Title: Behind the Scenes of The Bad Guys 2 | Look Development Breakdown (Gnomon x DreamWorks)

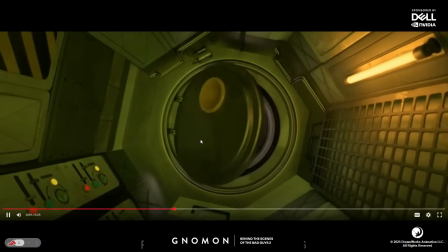[4:11]
Yeah, space. Yeah, this is a lot of work by our entire environment team.
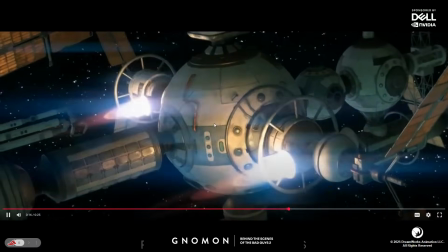[4:18]
This is their pride and joy. I have to show this off. All right. How do I go to the next one? Do I just click? No. Do I scroll?
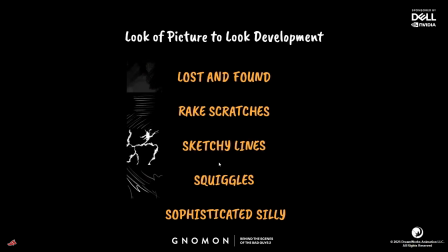[4:31]
All right, here we go. So we're going to talk about look of picture here. So all of that, what we're saying is we have to condense these into a few elements so everyone can follow. So there's the element of lost and found. There's these rake scratches.
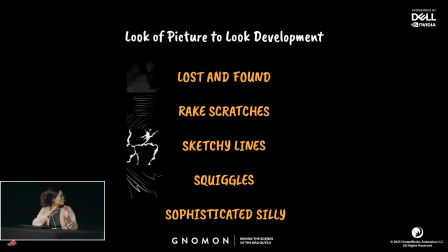[4:46]
there's sketchy lines, there's thing we just introduced called squiggles. And the whole idea, all of this has to be wrapped in this idea of sophisticated silly, which you'll see more and more as we present our work.
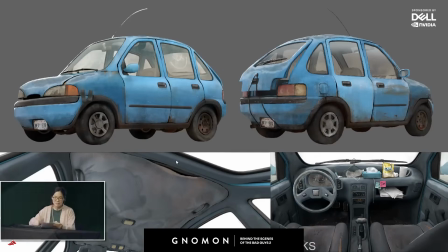[5:02]
Okay, so this is the concept art for the Betty Beater car.
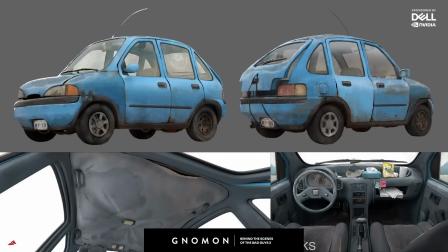[5:07]
So this is one of my early assignments. This is the image that we start and we take it to model and texture. Model and texture. So notice how all of the four to five elements we talked about are all on this car: the lost and found, the brush strokes,
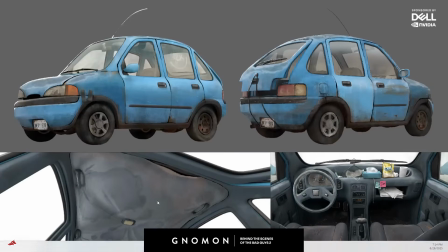[5:25]
the sketchy lines, and then you notice like how all of these these pathetic water-stained shapes,
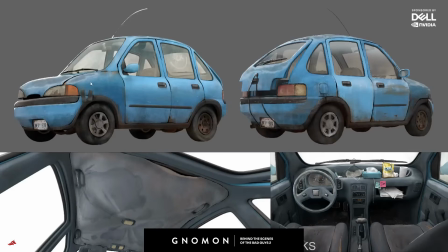[5:32]
like they're round, blobby. The sun bleach marks are also round and blobby. So this is the essence of the concept. So here comes the point.
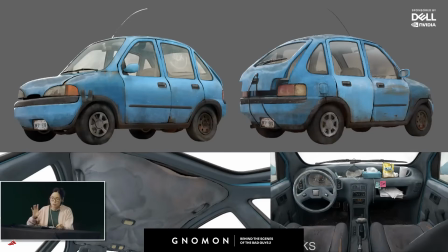[5:43]
So it's not always the goal of look development to copy the concept art one-to-one. So it's more important that you understand the intent behind the concept, and then you push the idea further. So, okay, we get it now.
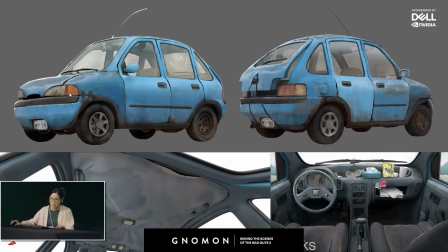[6:03]
So the Betty Beater car is supposed to look dirty, kind of pathetic actually, but in a very funny way.
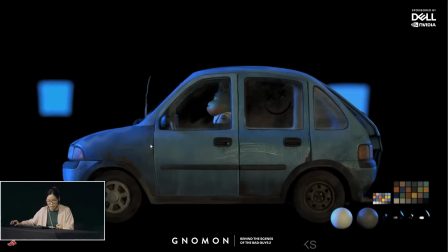[6:10]
That's the whole point. So this is the final texturing and shading I did for this asset.
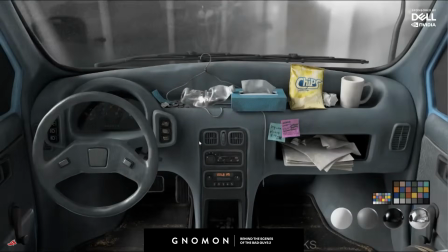[6:17]
You can see, let me see. Go faster, render.
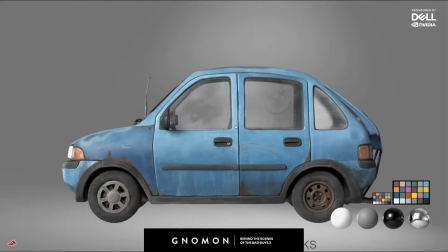[6:21]
Okay, you can see like the sun damage shapes on the top of the car.
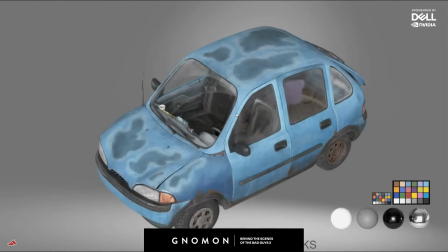[6:26]
Like I tried to accentuate the round and silly shapes.
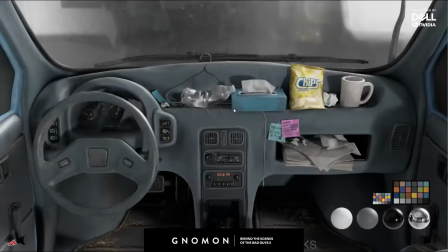[6:30]
And then actually all of the rust, the scratches, the mud,
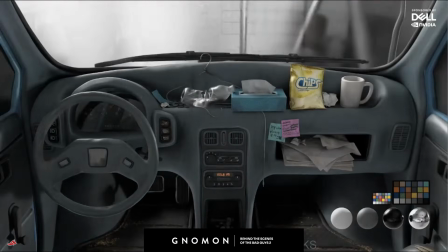[6:37]
and more like water stains.
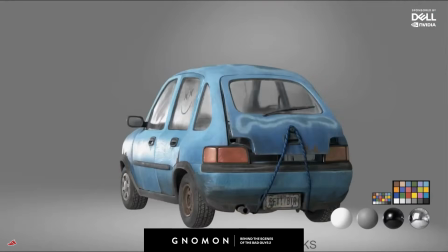[6:39]
If you look close enough, like all of it is actually hand painted with that squiggly, doodly vibe.
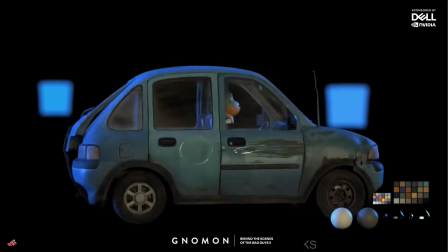[6:46]
But the thing is, like on this show, I think a lot of people can agree, like you can't really project any
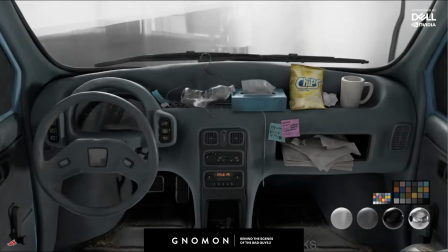[6:55]
photorealistic textures on. It just doesn't fit the style.
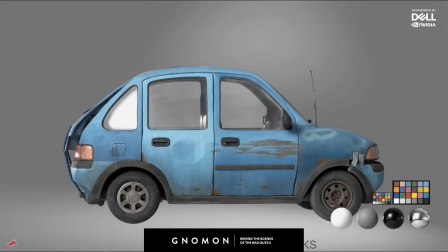[6:58]
So even the dust marks on the windows, we have to like imagine like there's dust on the window,
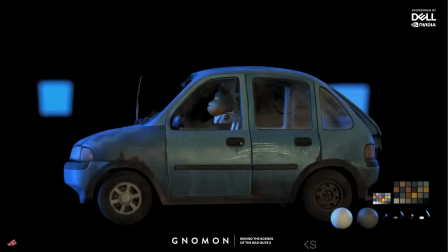[7:04]
and then we use a brush, use a brush strokey way to wipe it, to just put brush strokes everywhere.
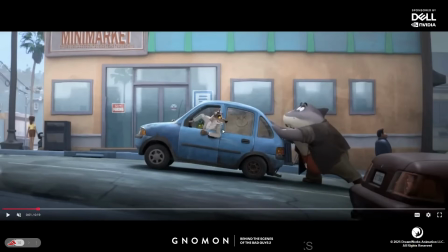[7:14]
Like play this, and this is the final result. You guys look at it.
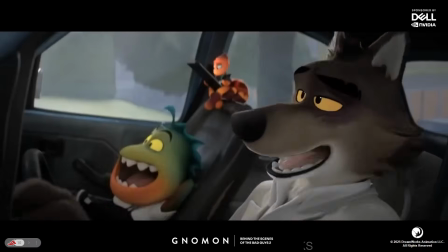[7:21]
Like also interesting, like for this car, because it's their main car,
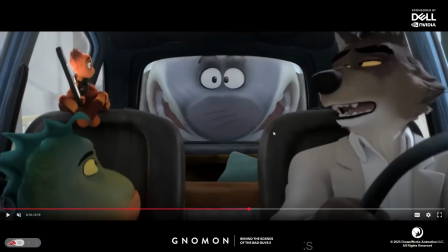[7:27]
we actually had to think about characters as part of the composition. Like where we put the dust marks was actually really important, because if it's too solid, or it's in the right it's not in the right placement, it will block the characters' eyeline and their expressions,
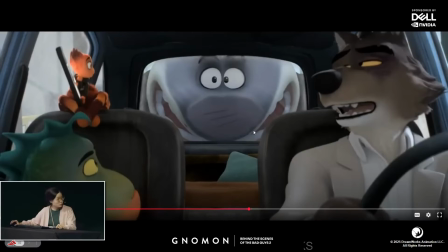[7:47]
and that's not good for animation.
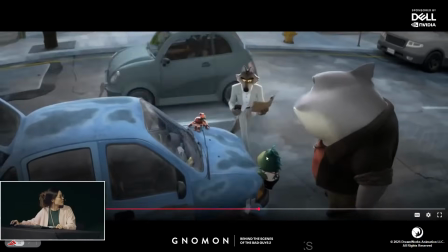[7:50]
So yeah, that's one thing we had to think about as a character artist.
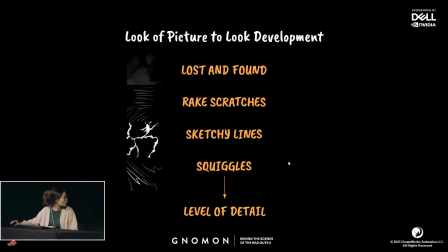[7:59]
Okay, so we're going to talk about one more element, and that's level of detail. I forgot what I'm going to talk about this. Oh, right, trees.
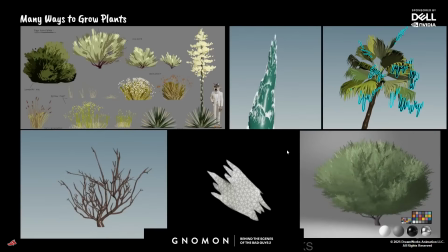[8:10]
So when talking about level of detail, we're going to talk about our LOD tree system.
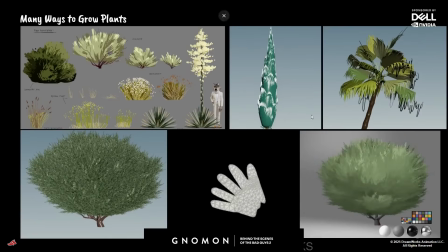[8:16]
So on this show, there's actually many ways to grow a tree.